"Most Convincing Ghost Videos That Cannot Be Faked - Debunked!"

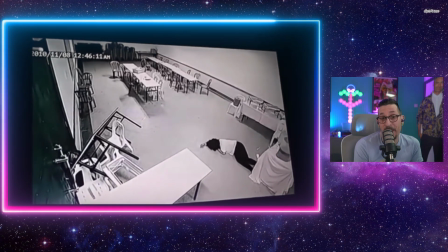6:29 There's more.
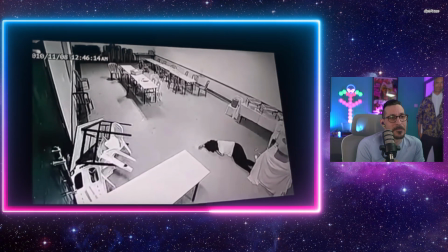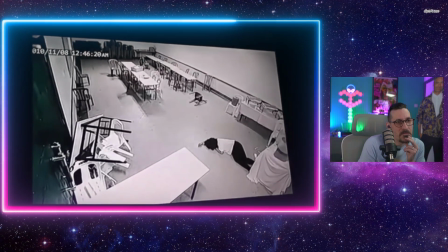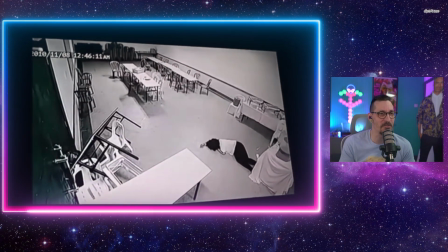6:42 Okay, so let's go back and let me talk you through why it's my favourite and how we know it's fake.
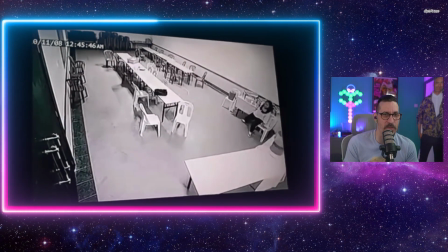6:47 There are a few things here we have to look at.
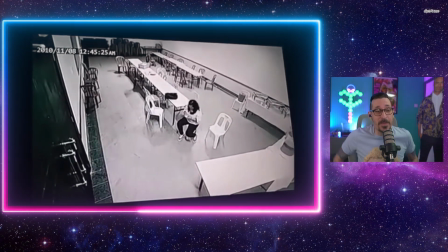6:50 First and foremost, congratulations to the people who did this, because it's really well done and really clever.
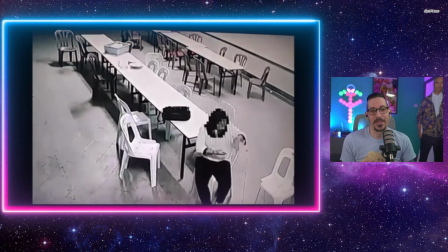6:56 The first thing we have to pay attention to is that it's filmed on a screen showing the CCTV.
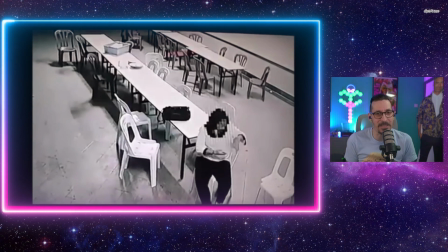7:03 We know CCTV can just be exported. If this was this amazing piece of ghost evidence, that CCTV would have been exported.
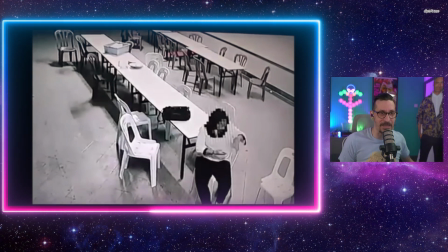7:10 The reason it's done like that is because there are a lot of masks in here, and there's more than just her in this room.
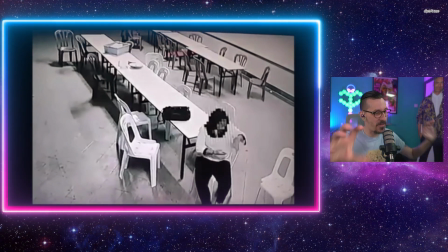7:17 We can tell this because of it's been very well rehearsed, and she takes her positions very, very well.
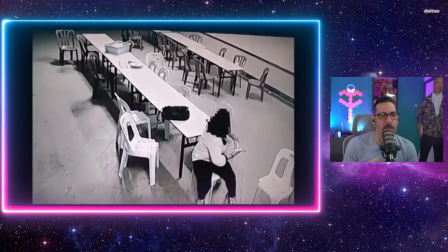7:24 Right, so we've got the first chair, which she reacts to at the back where the arrow was.
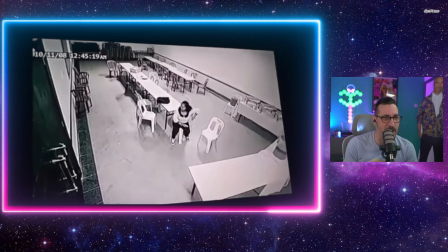7:29 And then the second chair she reacts to is going to move right now.
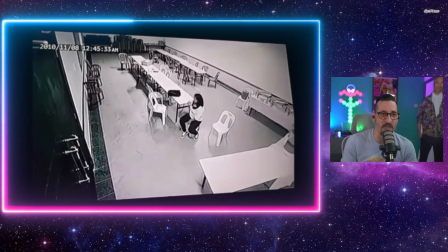7:34 And the first time we know there's somebody else in this room, I'll show you where it is. So second chair moves.
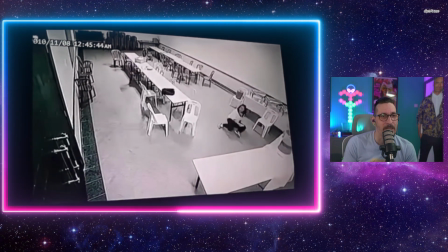7:42 Okay. And then she scurries.
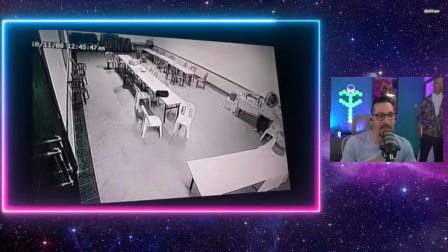7:47 Okay, she's standing back from the chair, so she's taking her point. Now here is...
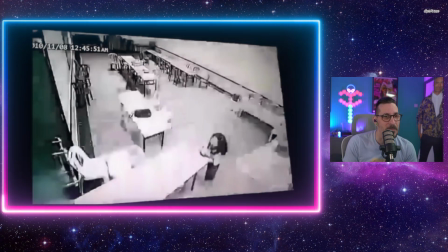7:52 So she's going towards... And here she is at the door, right?
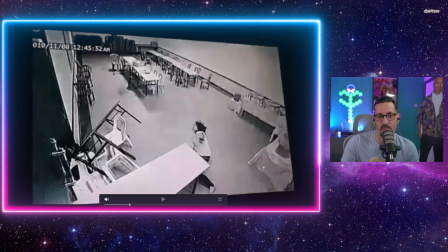7:58 But what I want you to pay attention to is this table right here. The tablecloth.
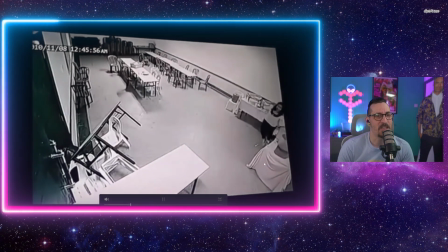8:05 Right? So that's stopped moving, and now she's got a foot on the floor.
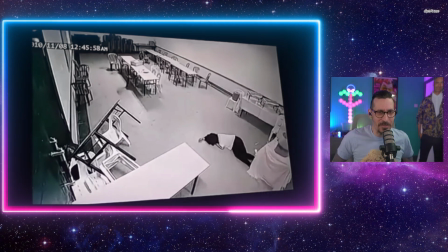8:09 Now somebody has realized she's kicked the tablecloth, and then somebody from the inside pulls that tablecloth into itself, if you watch.
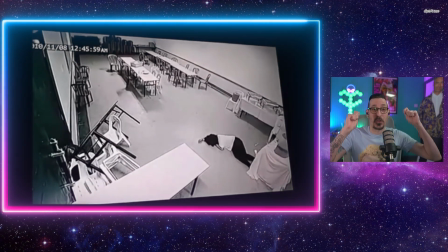8:17 Right there. So somebody's like, got to cover that part up. So you don't need a mask there.
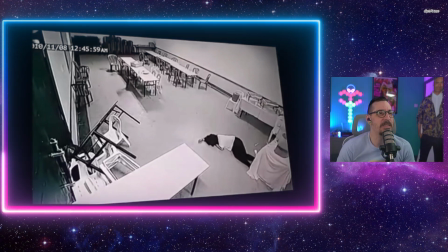8:22 But this is where we start to find and see some of the masks when we just skip through by the frames.
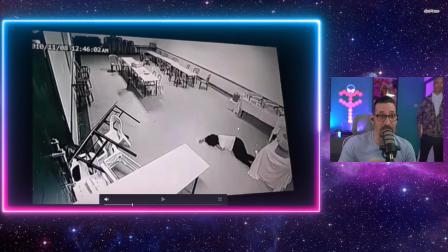8:28 So, she's taken her position here. She needs to be here because this chair needs to be thrown.
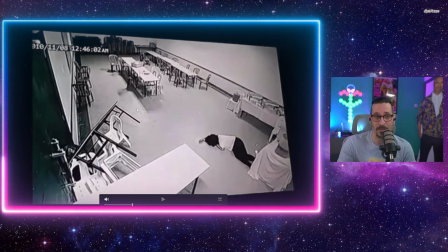8:33 And the last thing they want is her to get hurt by the chair.
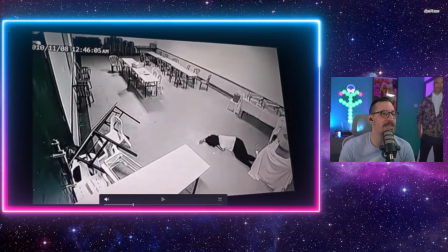8:37 So, when we just frame it, we can see the evidence of a couple of masks when we go frame by frame.
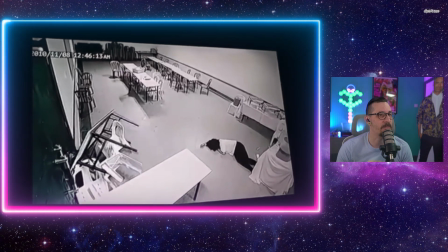8:44 So, we have... I initially thought it was a frame skip on the camera. But we haven't had any of that as to yet, and we've had a cover-up. I missed the cover-up, sorry. So we've had, like, a mistake cover-up, which is right when the table moves.
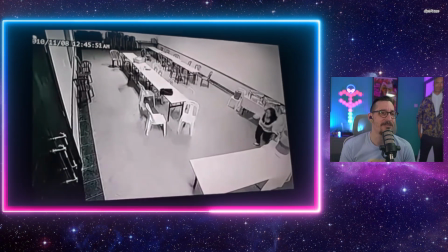9:00 So if I just come back, just here, there's an effect put over. This is an effect.
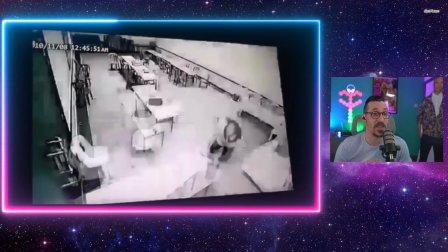9:05 This is just a transition effect that you can find, I believe, inside Final Cut Pro.
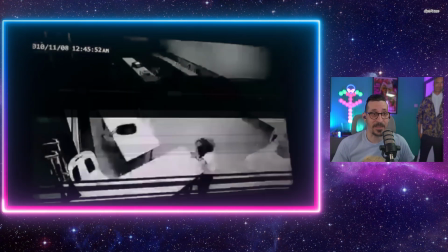9:12 That's used to cover up a mistake. That is absolutely used to cover up a mistake.
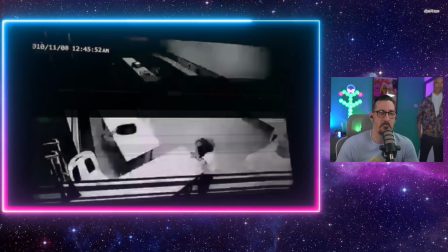9:18 We all do it.
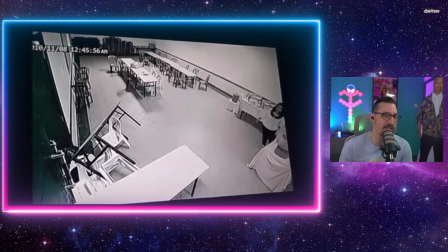9:22 So there, she's ran there, and then she's put, watch the way, the transition, the way she runs, and then she hits the floor for no reason whatsoever.
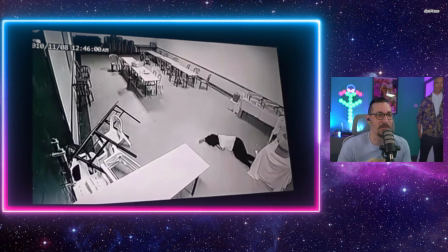9:27 It's not a feint. She's put herself on the floor. Now, keep an eye on this section here.
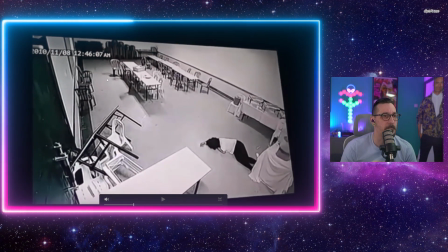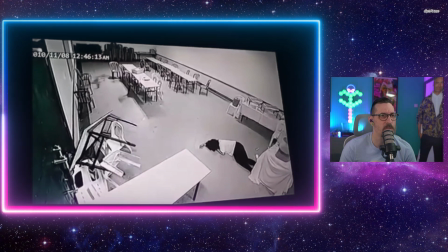9:41 And there is just ever so slightly, just between the two, just as we do it, you'll see just there, there's just a frame movement. And it just blends into itself. So there is somebody there, and that is...
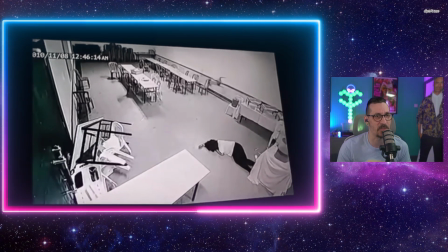10:00 So because we get no other frame skips. We get the motion blur, we get the landing, we get everything else.
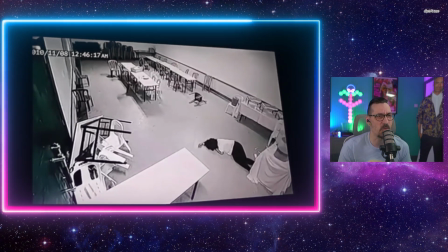10:06 And then the picture starts to move on the wall here, which is somebody just underneath.
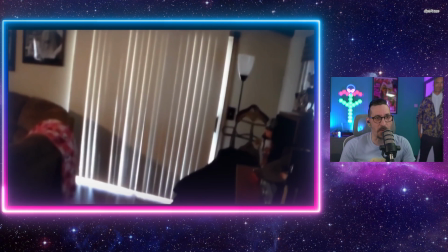10:12 This is just a collection of really well done masks. And I really like that one.
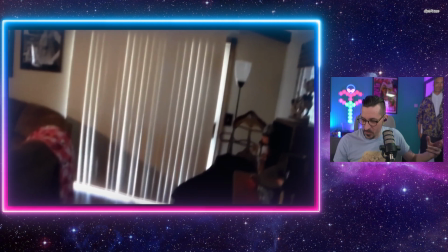10:18 I thought it was really well done. The positioning was really well done. It was well rehearsed. It was well put together.
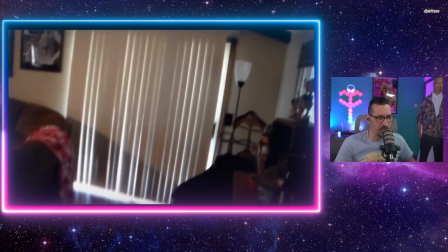10:23 They'd filmed it on a screen rather than show the actual footage so people couldn't spot the masks.
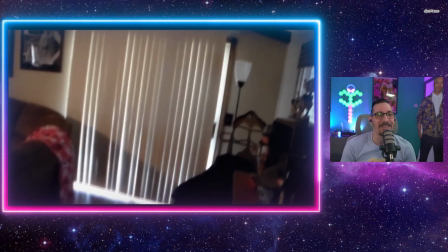10:29 But I really, really enjoyed that one. It was great. This one I've seen a few times.
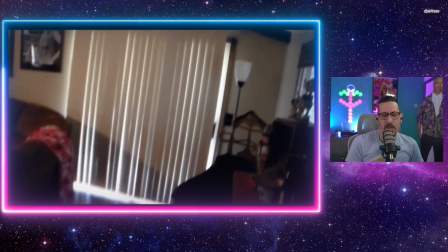10:34 I think this has popped up on TikTok. But I just noticed something this time, which I felt quite interesting.